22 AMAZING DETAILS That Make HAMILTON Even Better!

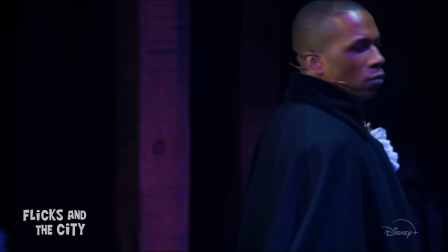[0:00]
Hamilton the Musical has finally arrived on Disney+, bringing the much-loved cultural phenomenon right into our homes in glorious HD.
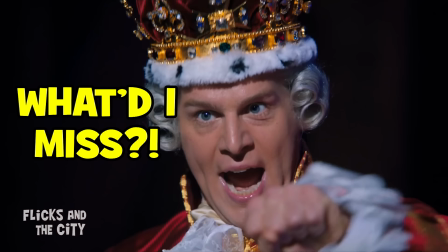[0:08]
And packed into the revolutionary stage production are tons of incredible details that even some ardent Hamill fans may have missed.
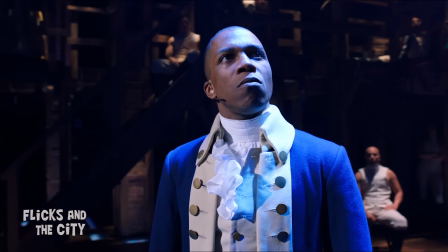[0:15]
Yippee-ki-yay, movie lovers, I'm Jan and in this video I'm revealing 22 crucial things that will make you love the Hamilton movie even more.
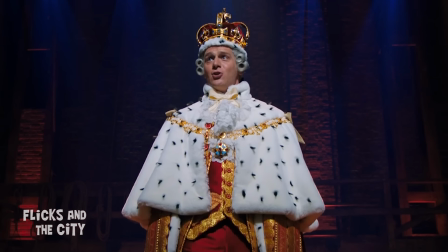[0:23]
Jonathan Groff's deliciously fun performance of King George's break-up song, You'll Be back is a great comic moment,
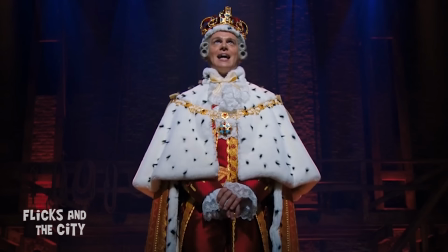[0:31]
and the British monarch's very particular walk when he
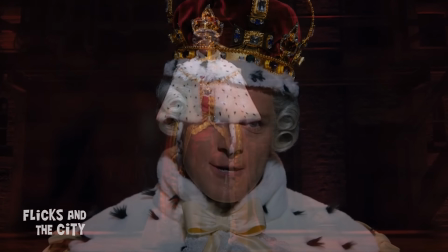[0:38]
first arrives on stage has a curious origin which Groff attributes to the incredibly heavy crown he initially had to wear in the role.
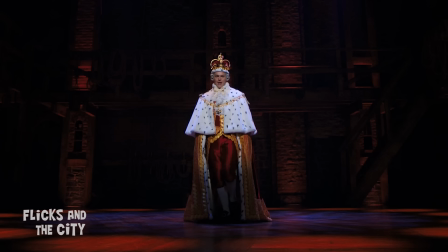[0:45]
Adding to the difficulty of his stage entrance was that Groff had to balance the weighty headpiece
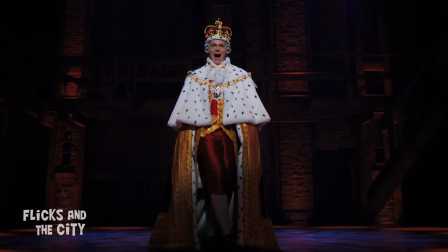[0:50]
while advancing forward in heels one foot in front of the other as if walking on a tightrope,
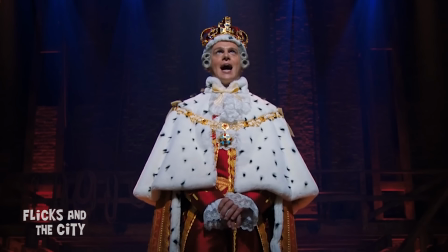[0:55]
all while wearing an incredibly thick and heavy royal gown.
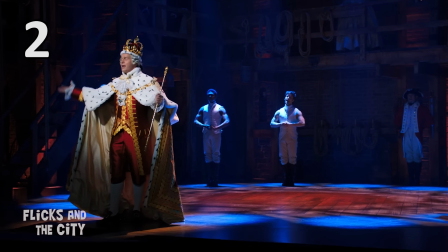[0:59]
The song's cheery sensibility and musical style, which is a clever hat tip to the Beatles and the 60s British Invasion,
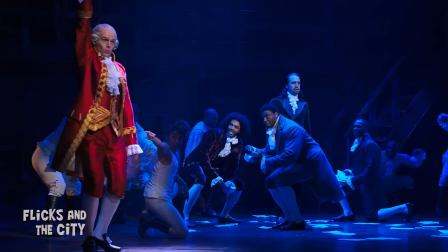[1:05]
deliberately contrasts with the rest of the musical to show how King George is intruding on events.
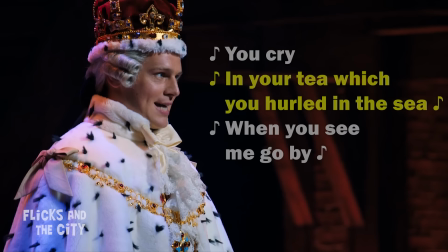[1:11]
The song also squeezes in some neat references to both the Boston Tea Party and the King's future mental illness.
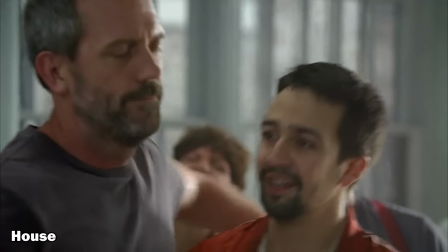[1:18]
And funnily enough, the track's inspiration came from British actor Hugh Laurie, who Lin Manuel Miranda worked with previously.
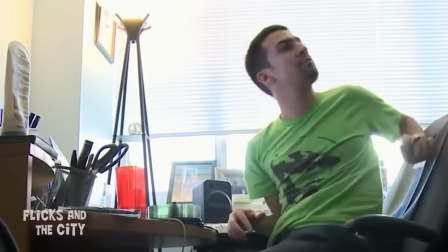[1:25]
When Miranda explained he was writing a break-up letter from King George to the colonies, Laurie wagged his finger and said, ah, you'll be back.
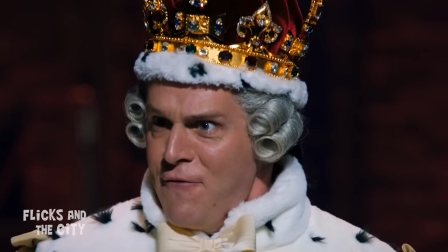[1:33]
A detail that many fans didn't miss in the Hamill film is the profuse amount of spit that emerges from King George as he threatens his ex-colonial subjects.
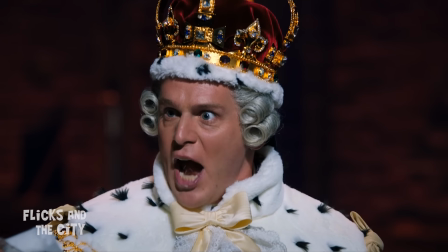[1:42] And now, don't change the subject!
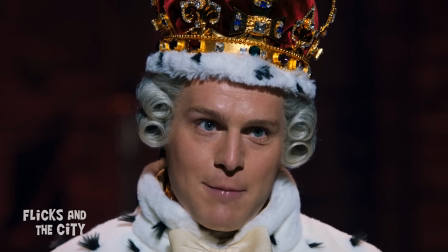[1:45]
Now some might have thought it was a nod to the King's insanity later in life, but it's It's actually because Jonathan Groff is a spitter whenever he performs on Broadway.
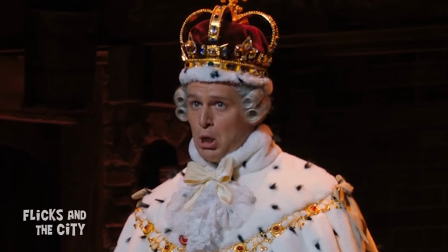[1:54]
In an interview with Variety, Groff explained, I've always been a spitter. I start sweating.
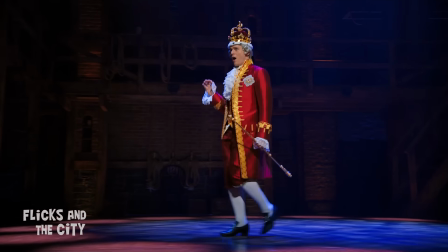[1:59]
I just get wet when I perform on stage. It's just what happens.
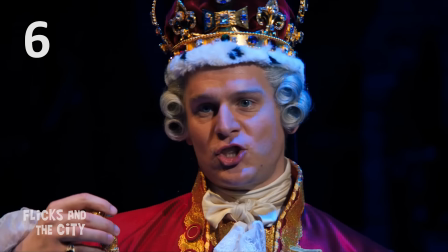[2:03]
Interestingly, when this production of Hamilton was filmed back in June 2016, Groff was no longer playing King George.
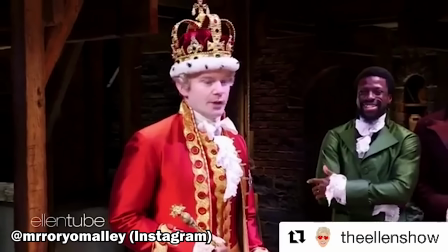[2:10]
So Rory O'Malley, the actor who'd taken over the role,
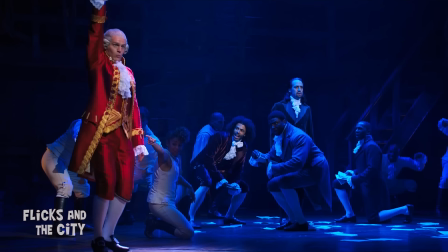[2:13]
very nobly stood down so Groff could temporarily reign once more. and the film crew could capture the magic of the original Broadway cast together again.
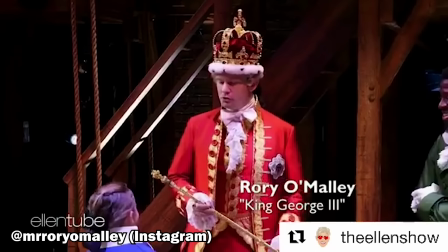[2:22]
And that's why you'll see O'Malley's name pop up in the special thanks during the movie's credits.
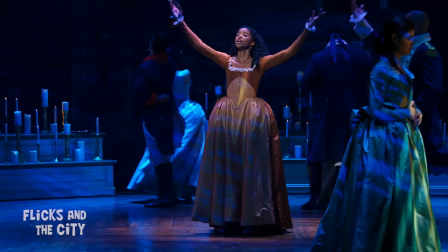[2:27]
Satisfied is one of the musical's most popular numbers, in particular thanks to Renee Elise Goldsberry's breathtaking delivery of some incredibly fast lines.
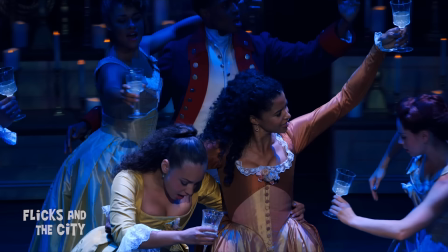[2:39]
And the innovative way the song pauses time, then rewinds,
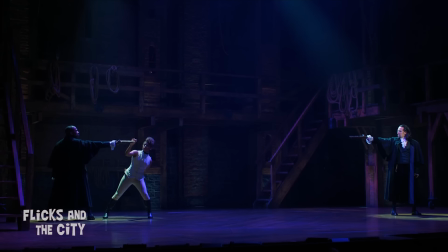[2:43]
is also a perfect setup for time stopping later in the show when Aaron Burr fires his gun in his duel with Hamilton.
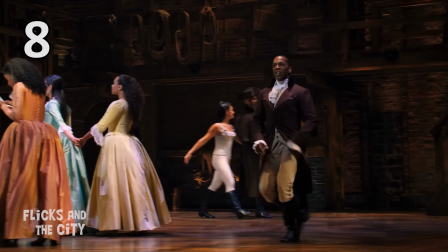[2:50]
But one of the most intriguing things about watching the Hamill film vs seeing the show live in the theatre is that the way the movie is shot and edited creates a different experience. When editing satisfied for the movie, director Thomas Cale revealed they could be more subjective with the camera so it feels like we're going inside Angelica's brain.
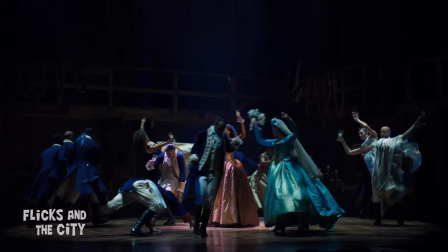[3:08]
The cut pattern is quite accelerated and the camera angles are quite varied.
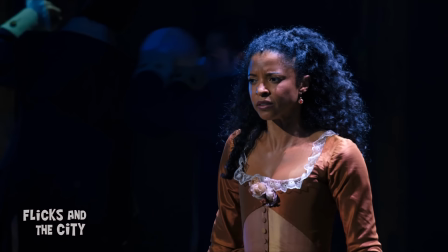[3:12]
So, for me, watching at home, what this does is that it creates a real sense of the confusion Angelica feels as she deals with her conflicting emotions.
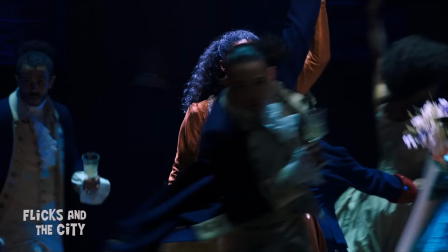[3:20]
Kale also added that this cinematic technique of rapidly cutting between different perspectives is similar to how the song breaks the form of the theatrical language in the theatre.
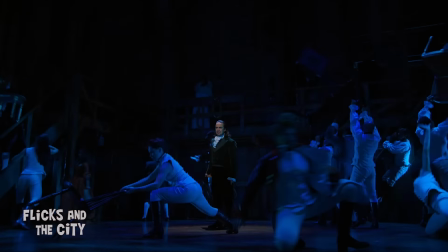[3:29]
By the way,
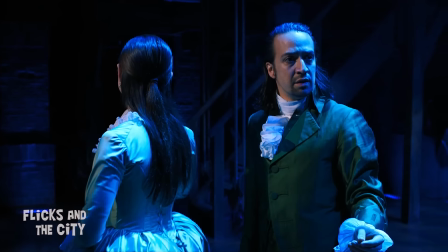[3:30]
the movie's edited with footage from recordings of two live performances together with the third day when the cast was filmed in an empty theatre to get all those great close-up shots.
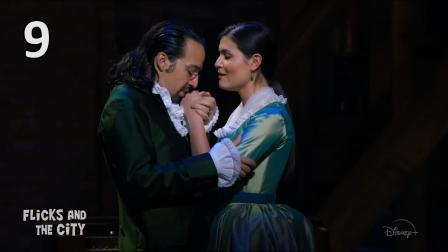[3:39]
Oh, and if you watch very closely, you may spot the odd tiny continuity error.
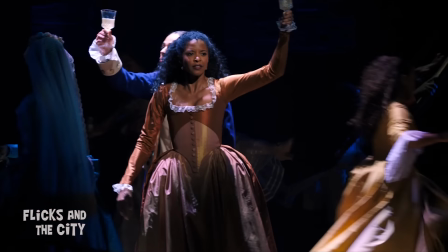[3:44]
For example, in Satisfied, the flowers on Angelica's dress are sometimes present while other times they just disappear as the film switches between footage from different days.
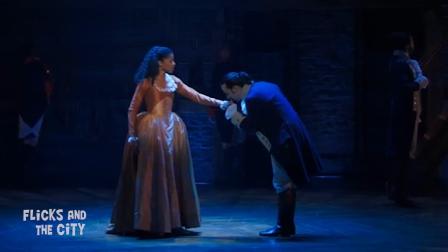[3:54]
A sweet reminder that Hamilton was made by human geniuses and not robots. Hamilton isn't just a musical about a revolution,
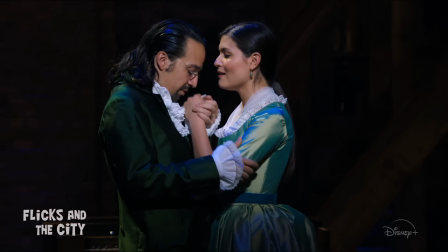[4:02]
its musical style is also revolutionary in terms of musical theatre because it packs such an incredible number of words into its two-and-a-half-hour story.
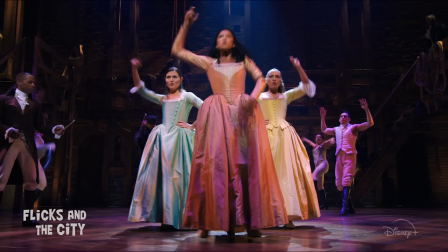[4:10]
Writer Lea Librescu calculated the speed of the show's songs and discovered the fastest ones clocked in at an amazing 200 words per minute,
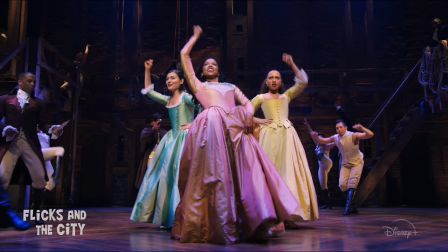[4:18]
with an overall average of 144 words per minute.
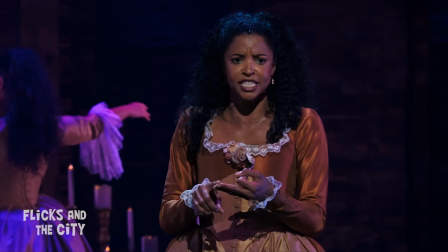[4:22]
Goldsberry expertly delivers 121 words in just 24 seconds for Angelica's fastest verse in Satisfied.
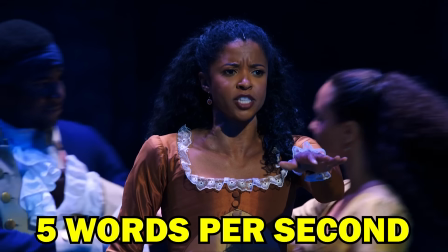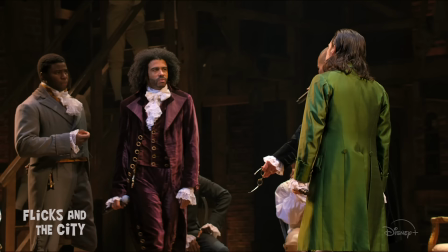[4:34]
While in Guns and Ships, David Diggs squeezes 19 words into just three seconds.
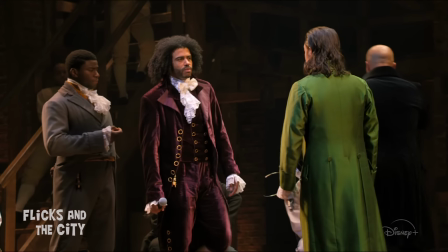[4:43]
In fact, Labresco found that if Hamilton was sung at the pace of other comparable Broadway shows, it would run for somewhere between four and six hours.
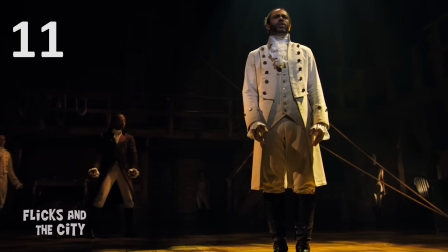[4:52]
Another example of Miranda playing with tempo is the opening number, which recounts the first two decades of Alexander Hamilton's life.
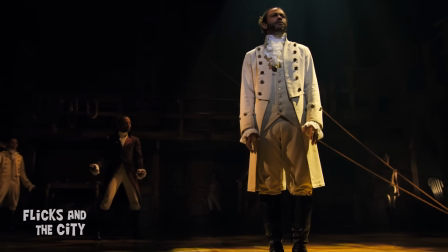[5:00]
The song runs at a steady pace as the protagonist is introduced,
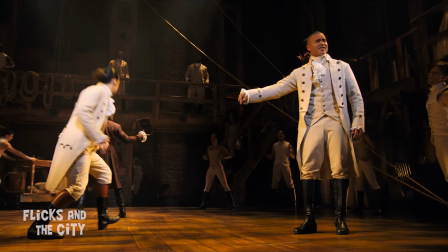[5:03]
but when Hamilton discovers Because the way out of his predicament is to double down on his education, the tempo of the rap picks up doubling in speed. It's not just the speed of the songs in Hamilton that's fascinating, though, but also, as David Diggs pointed out, Miranda has each character perform in a different style.
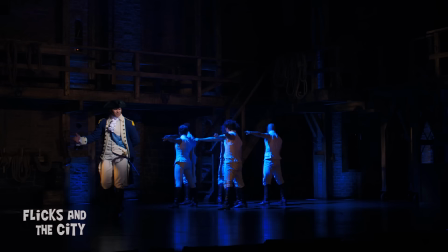[5:20]
For example, George Washington raps in a very metronomic way, which is similar to how he thinks, all right on beat.
Now, I'm the model of a modern major general, the venerated Virginian veteran.
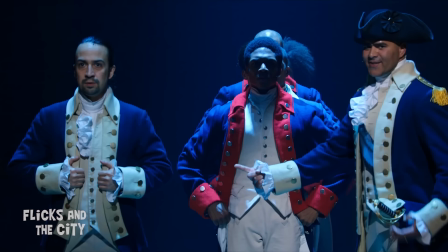[5:32]
And Diggs's character Lafayette progresses from a simple 80s rap cadence at first, I dream of life without a monarchy, the unrest in France will lead to our marquee. And by the end he's rapping in double and triple time.
He knows what to do when a trench ingenuity, they flew within French, I mean!
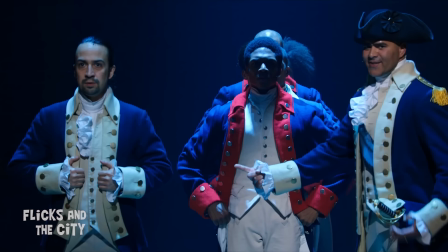[5:47]
Actors try to put themselves in the shoes of their characters so Chris Jackson, who plays George Washington, wrestle with the fact that Washington was a slave owner and that the country's first president along with the other founding fathers failed to abolish slavery when they created the Union. In the book Hamilton the Revolution, Jackson says that it didn't keep him from getting to the heart of who Washington was and trying to portray the truth in that.
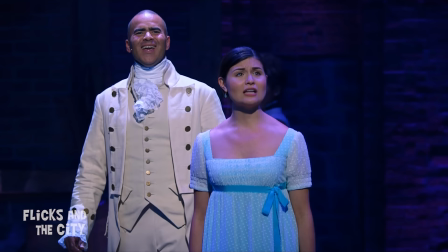[6:10]
And he even found a way to address this conflict in the musical. At the very end, when Eliza sings that Hamilton would have done more to end slavery if he'd lived longer,
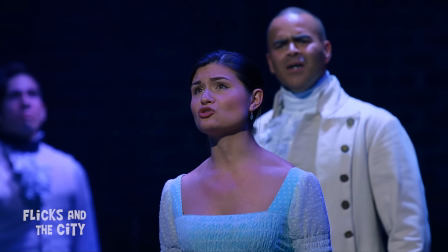[6:19]
watch Jackson just behind her carefully and notice how he bows his head in shame,
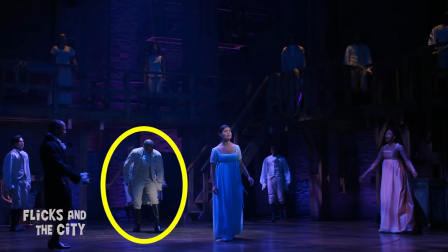[6:24]
which was his way for Washington to accept responsibility for what he did and and didn't do.
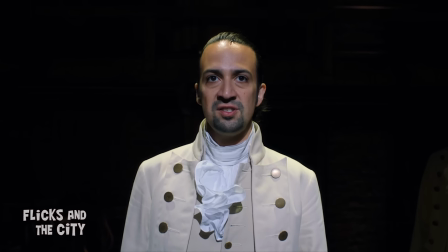[6:30]
By the way, Alexander Hamilton's anti-slavery credentials have been questioned by some historians who say the musical paints him in an overly positive light,
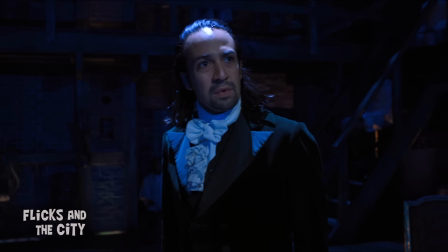[6:38]
something I go into in detail in my Hamilton Fact or Fiction video. Links will be here and in the video description as soon as it's ready.
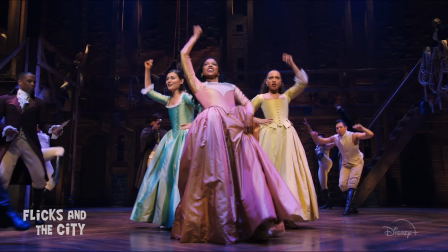[6:45]
The musical's set design is also packed with lots of details that reflect both the pre- and post-revolutionary era of the United States.
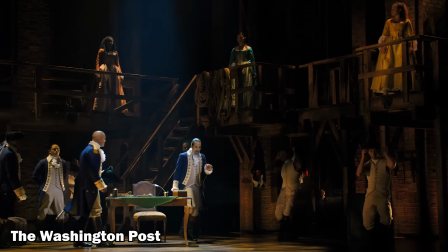[6:53]
As Hamilton's creative director and designer David Korens has explained, this is the story of the people who built the scaffolding upon which the country was built.
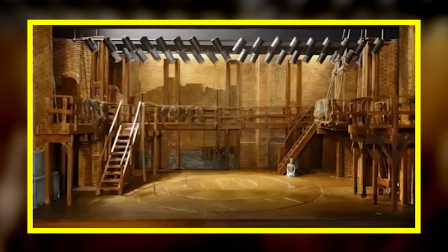[7:01]
So you see wooden period scaffolding up around a half-made wall to show a kind of aspirational space,
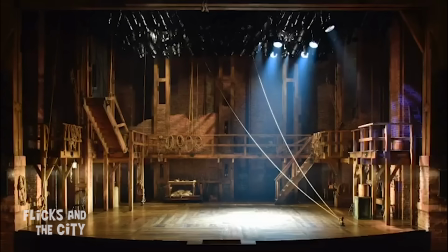[7:08]
giving it the feel of a colonial-era building under construction. And during the musical's intermission, the brick walls get bigger,
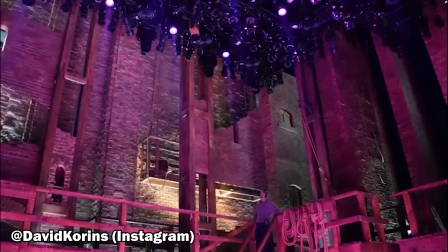[7:15]
growing eight feet taller to represent the continuous work being done on the country and how the foundation is growing.
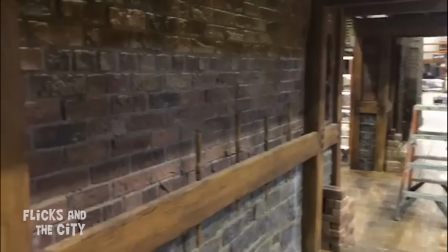[7:22]
By the way, fun fact, those brick walls aren't brick at all,
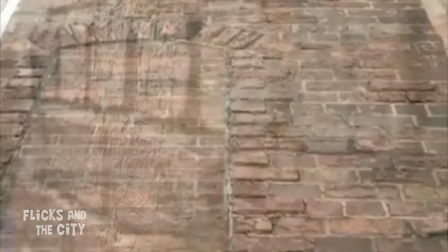[7:25]
but a pressed pattern board that's then cut up and treated with goop and texture, paint and layers of distressing on top.
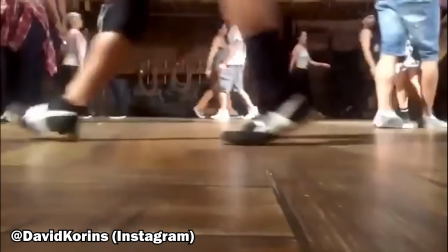[7:32]
Correns has also said that the use of turntables on the stage is inspired by the whirlwind of history that sweeps up Hamilton,
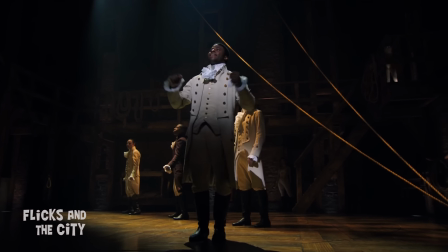[7:39]
as well as the literal hurricane that hits the Caribbean island where he was born. And it also matches the cyclical relationship between Aaron Burr and Hamilton,
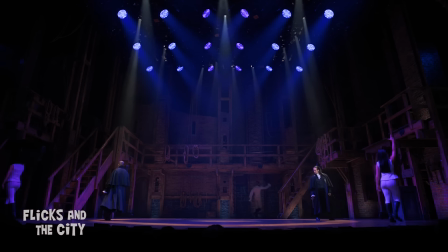[7:48]
where they were basically spiralling around each other their entire careers and lives.
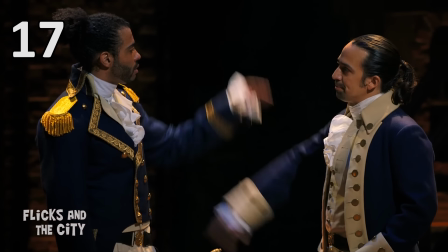[7:53]
Like the line, immigrants, we get the job done, man, which always gets huge applause in the theatre,
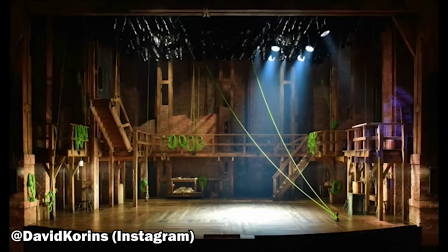[7:58]
the show's set design also has its own way of honouring the immigrants that helped build America.
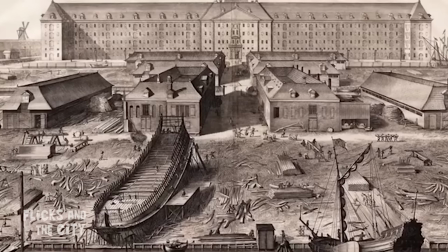[8:03]
Correns has said that since many immigrants arrived via boat, they wanted to feature nautical elements in their set designs,
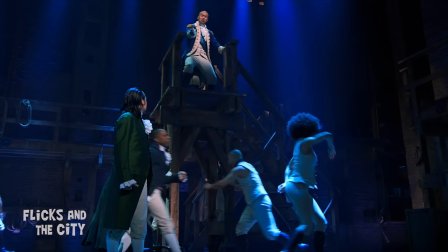[8:09]
which is why there's lots of ropes and pulleys and the wooden structures are built using the same elements used in shipbuilding of the era.